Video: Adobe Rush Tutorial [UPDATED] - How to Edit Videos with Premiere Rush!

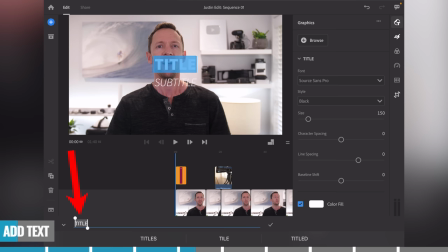[12:24]
And down the bottom, you can see that we've got editable text now. So we can type in Justin Brown.
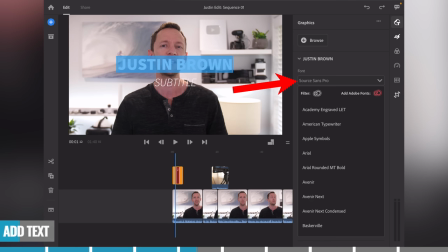[12:29]
We can change the font here. Let's find Oswald, our Primal video font.
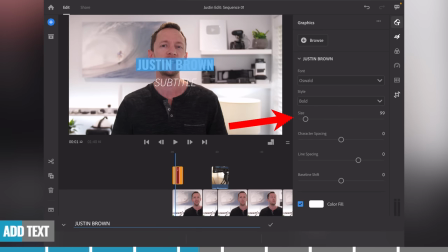[12:35]
And we can change this to bold. We can change the size of this text on screen, so let's make it a little bit smaller. We can adjust the character spacing. So you can really dial this in to match your branding. And we can change the color, we can change the outline and all of that fun stuff down the bottom here too.
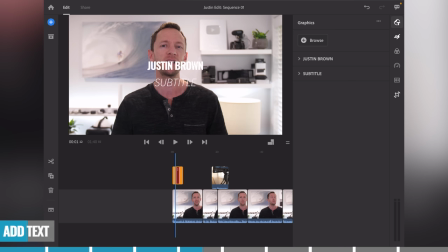[12:50]
So that's looking pretty good. Let's go back and let's actually remove this second piece of text because we're not gonna need it. So let's double tap on it. Let's just delete the text out of it. And we're gonna leave that one as blank. So the text, just for this title, let's have it as Justin Brown. Now with that title selected, let's say that we wanna move it down to the bottom because it's currently covering my face.
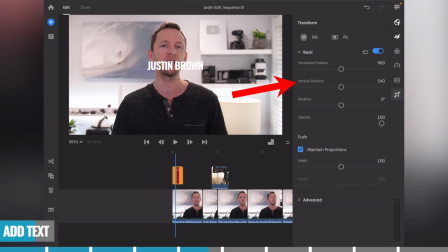[13:10]
We wanna come across to the transform panel, and then we can grab the vertical position and we can move that down.
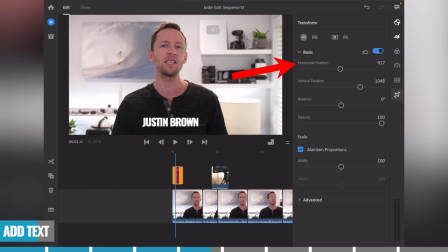[13:17]
Likewise, if we wanna move it across a little bit, we can use the horizontal position to position this title where we'd like it. Now titles will behave just the same as any other clips. If we want to change where the title starts and finishes, we can again tap on it and press and hold and move it to where we want it to appear.
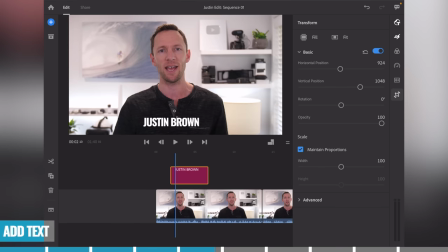[13:33]
We can also zoom in and lengthen or shorten the amount of time that it's actually on screen.
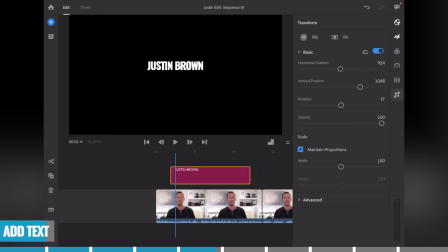[13:39]
So if we want it to finish around here, then we can make it that long.
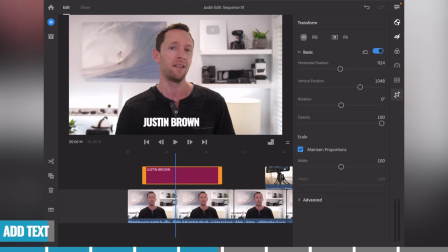[13:43]
So it's me talking at the start, title appears until here where it disappears.
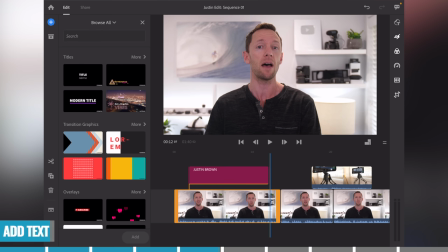[13:48]
Now this title that we picked was just a basic title. There are transition graphics, there's overlays, there's animated text and titles in here as well.
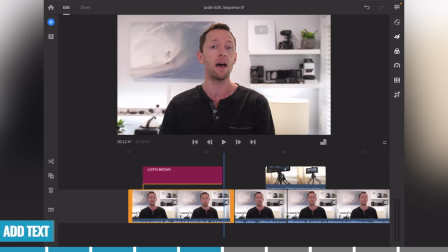[13:56]
So lots of cool stuff that you can easily add into your videos. So you want to go ahead and add in all of your text or titles throughout your videos in this step.
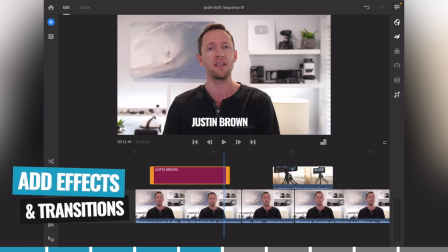[14:05]
And then next up, we're going to be adding in any effects or transitions onto our videos.
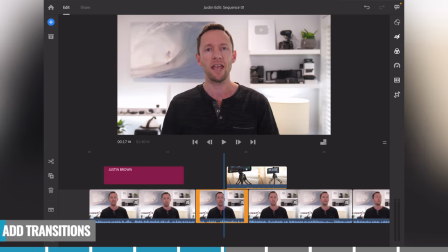[14:10]
So let's say that, for instance, when our B-roll clip here just appears, we might want to have some sort of flash or effect that happens at that point. So it's not just a hard cut between me talking and this clip appearing. So let's select this top clip here, our B-roll.
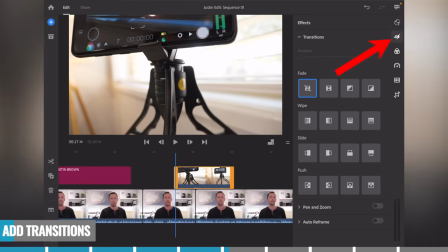[14:24]
We want to come over here to the effects window. And then in here, we can just select which transitions we want.
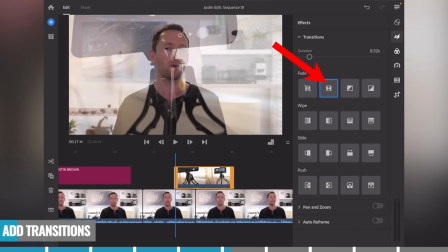[14:30]
So if we select the first one here, this is like a cross dissolve. The next one here is a dip to black.
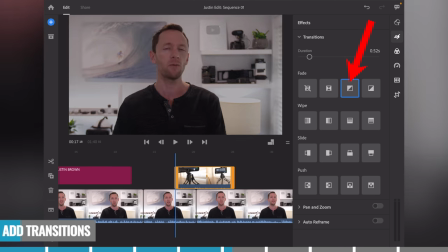[14:36]
So you can see that as this happens, it fades out of one and then back from black.
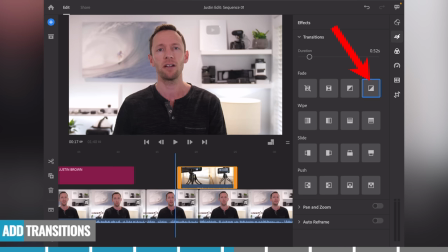[14:40]
We've also got a dip to white. So this is more like a camera flash. It'll dip to white and then back.
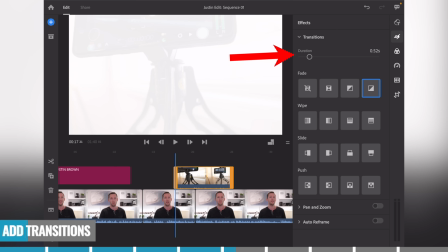[14:46]
Now we can adjust how long that effect or that transition is going to go for. You can see this little slider at the top here, duration. We can shorten that down. So 0.31 seconds. If we play through that, it's gonna be a quick little flash, and then that's gonna be shown on screen.
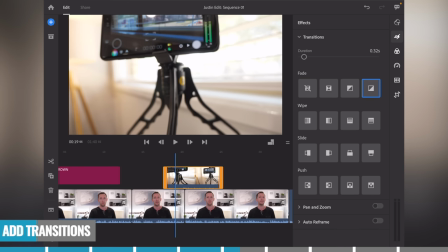[15:01]
So it's really easy to go through and add in transitions and those sorts of things into your clips just to add a little bit more polish. But I will say, don't go overboard with some of these wipes and slides and things, because you could quickly make your video look rather tacky.
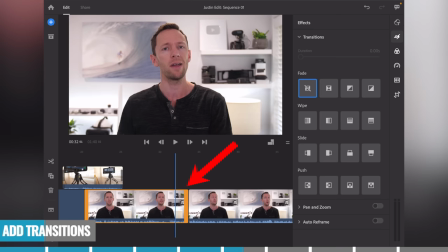[15:14]
Now, the other place that we like to add some sort of effect is where we've got a hard cut in our primary video footage.
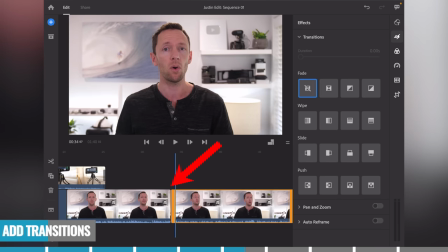[15:20]
So if I've made a mistake and we've had to make an edit, instead of just having a hard jump cut between, what we'll normally do in this case is to zoom in on one of the clips just a little bit to make it look like we've actually changed up the shot a little
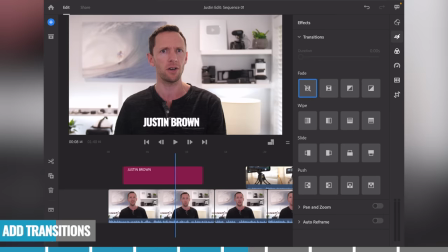[15:33]
bit, or changed up the camera angle even a little bit. So let's come back to the start here and I'll show you what I mean.
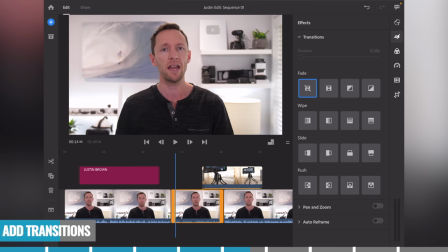[15:37]
So we've got our first clip here of me talking, and then there is a cut here. So instead of having that little jarring cut, let's select that clip. Let's go over to the transform panel. Let's come down here to scale and let's increase that a little bit.
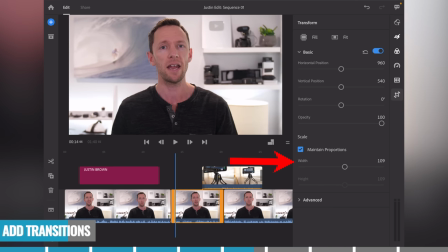[15:52]
Now, I'd say don't go too far with this. Depending on how you've shot it, you could actually be losing a little bit of quality, but just a minor shot change can add a next level of polish to your videos and break it up and make it more interesting for your viewers, all while hiding some of your mistakes as well. So this second clip now is zoomed in.
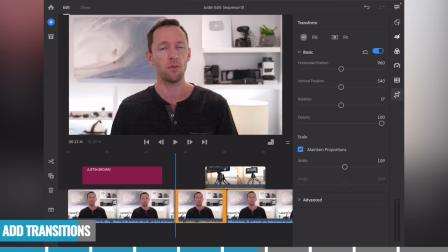[16:08]
So if we scrub through the first one and then jump to the second, you can see that it's slightly zoomed in. Now, one way to really sell this effect is just to make sure that you're keeping your eyes in the same position. See how they're not quite lined up at the moment? It's a little jarring.
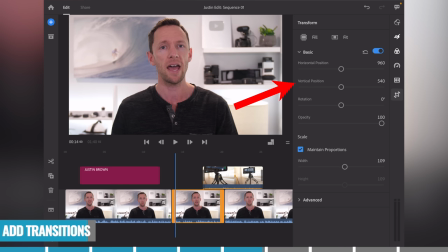[16:22]
So if we come back to this second one that we're adjusting here, let's move the position so that our eyes are a little closer at lining up.
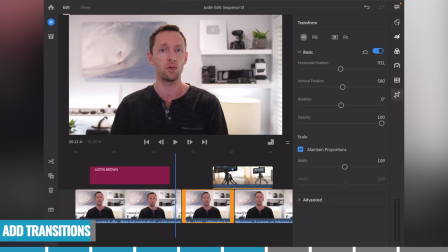[16:30]
So something like that.